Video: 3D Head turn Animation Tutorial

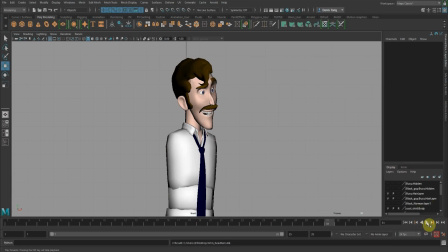0s
Okay, so today we're doing the head turn. Alright, so this is just a demo. Yeah, so we're gonna demo how to do a head turn for a character. Okay, so you can see that there's direction.
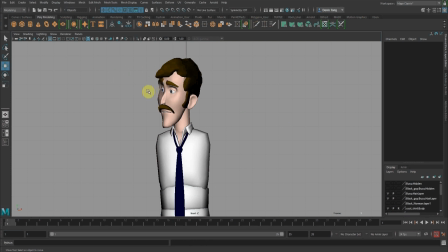14s
Okay, so the eyebrow that is facing, it should be slightly raised, and this should be lower, so to have a direction for the character. Okay, direction.
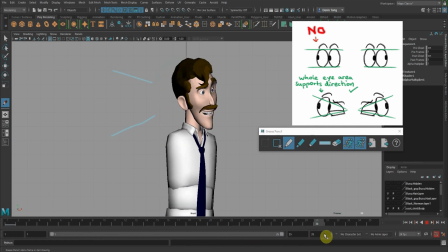31s
Okay, so as it comes to the other side also. Okay, direction. Alright, so it's to help the audience to understand where the character is looking at. Okay, so usually when it faces on the left screen,
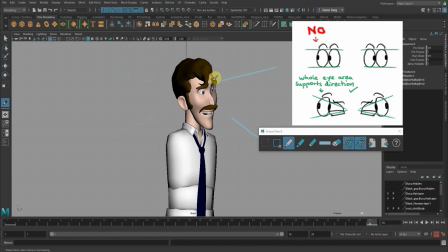49s
right, the right eyebrow has to be higher, and if it's on the screen left, then the left eyebrow has to be higher. Then you have to tilt the mouth slightly a little bit so to create this angle of direction.
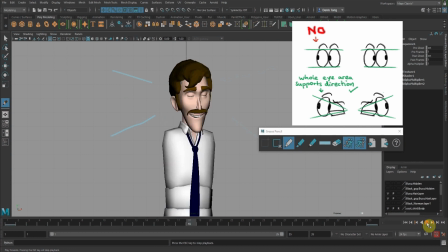65s
Alright, so this is just a sample of a head turn. So there are many ways of doing a head turn, but I'm just going to show you how we're going to approach it.
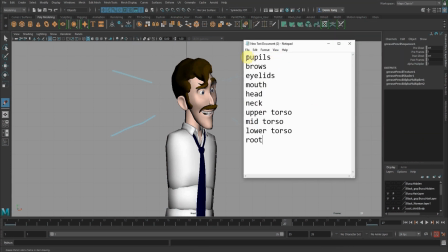75s
Okay, so the hierarchy of the head turn. To do the overlapping will be the principle of the pupils moving first, followed by the brows, and then followed by the eyelid, mouth, head, neck, upper torso, mid torso, lower torso, and the root.
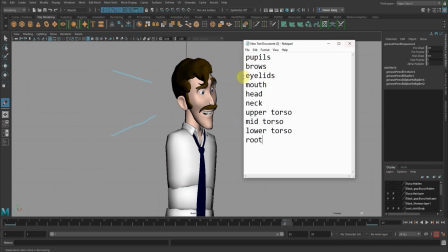95s
Right? Okay, so it should move in this hierarchy. So which one to move first? Okay, to take note of this hierarchy. So sometimes it can be done with this way down or this way up. Right? So you want to kind of mix the animation a little bit.
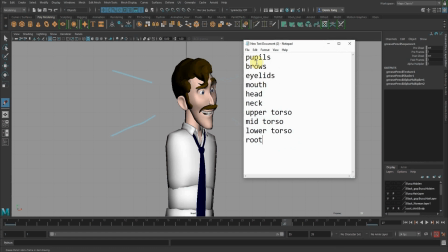114s
You don't want to always have the same pattern of movement. So sometimes you want to move with the root first. Sometimes you want to move with the head first. Okay, so there's a variety of head turn, because let's say your shot has a few head turns, you don't want it to be
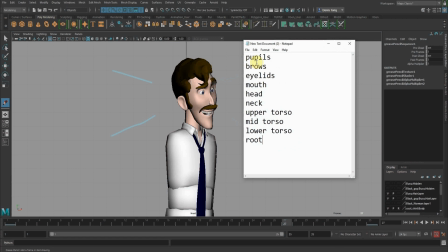131s
repeated and looks like it's a cycle throughout a shot.
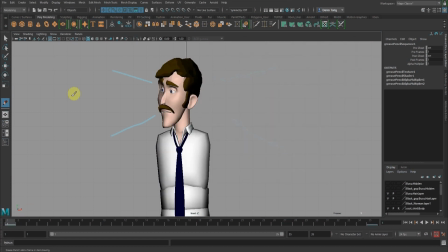139s
Okay, so I'm just going to remove all these keys.
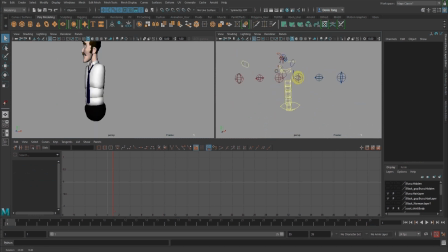148s
Okay, and then reanimate and show you how I would approach this.
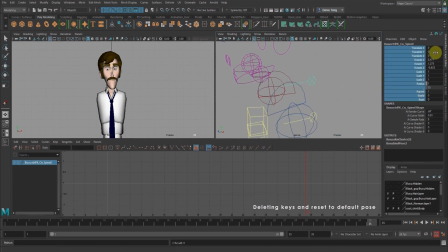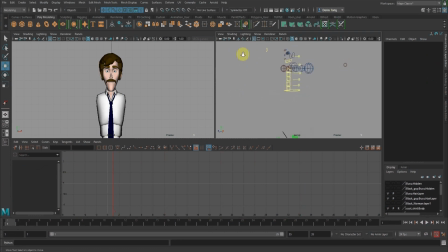160s
Okay, so there you go. Alright, so this will be the default pose. So your project, you're supposed to animate a character doing a head turn and have an expression from left to right.
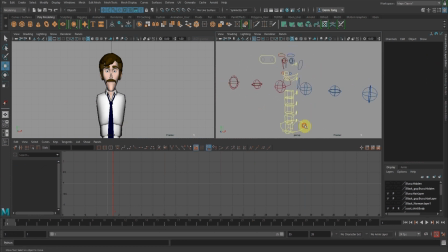176s
Okay, so just going to pose the character. Okay, kind of a neutral pose and turn around and smile. Alright, so just going to add some twist to the keys first.
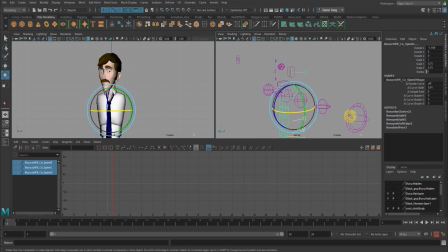196s
While I'm doing it, so I'm just going to click on S to create the keys first. Okay.
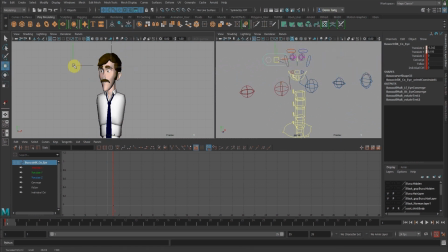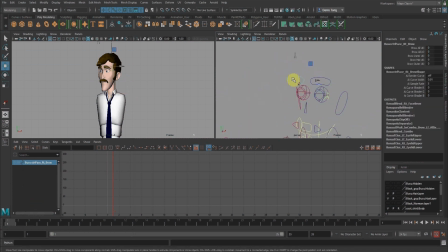229s
Okay, so again, direction. So I'm going to raise the eyebrow. Okay, set key to this. Mid, lower. Set key.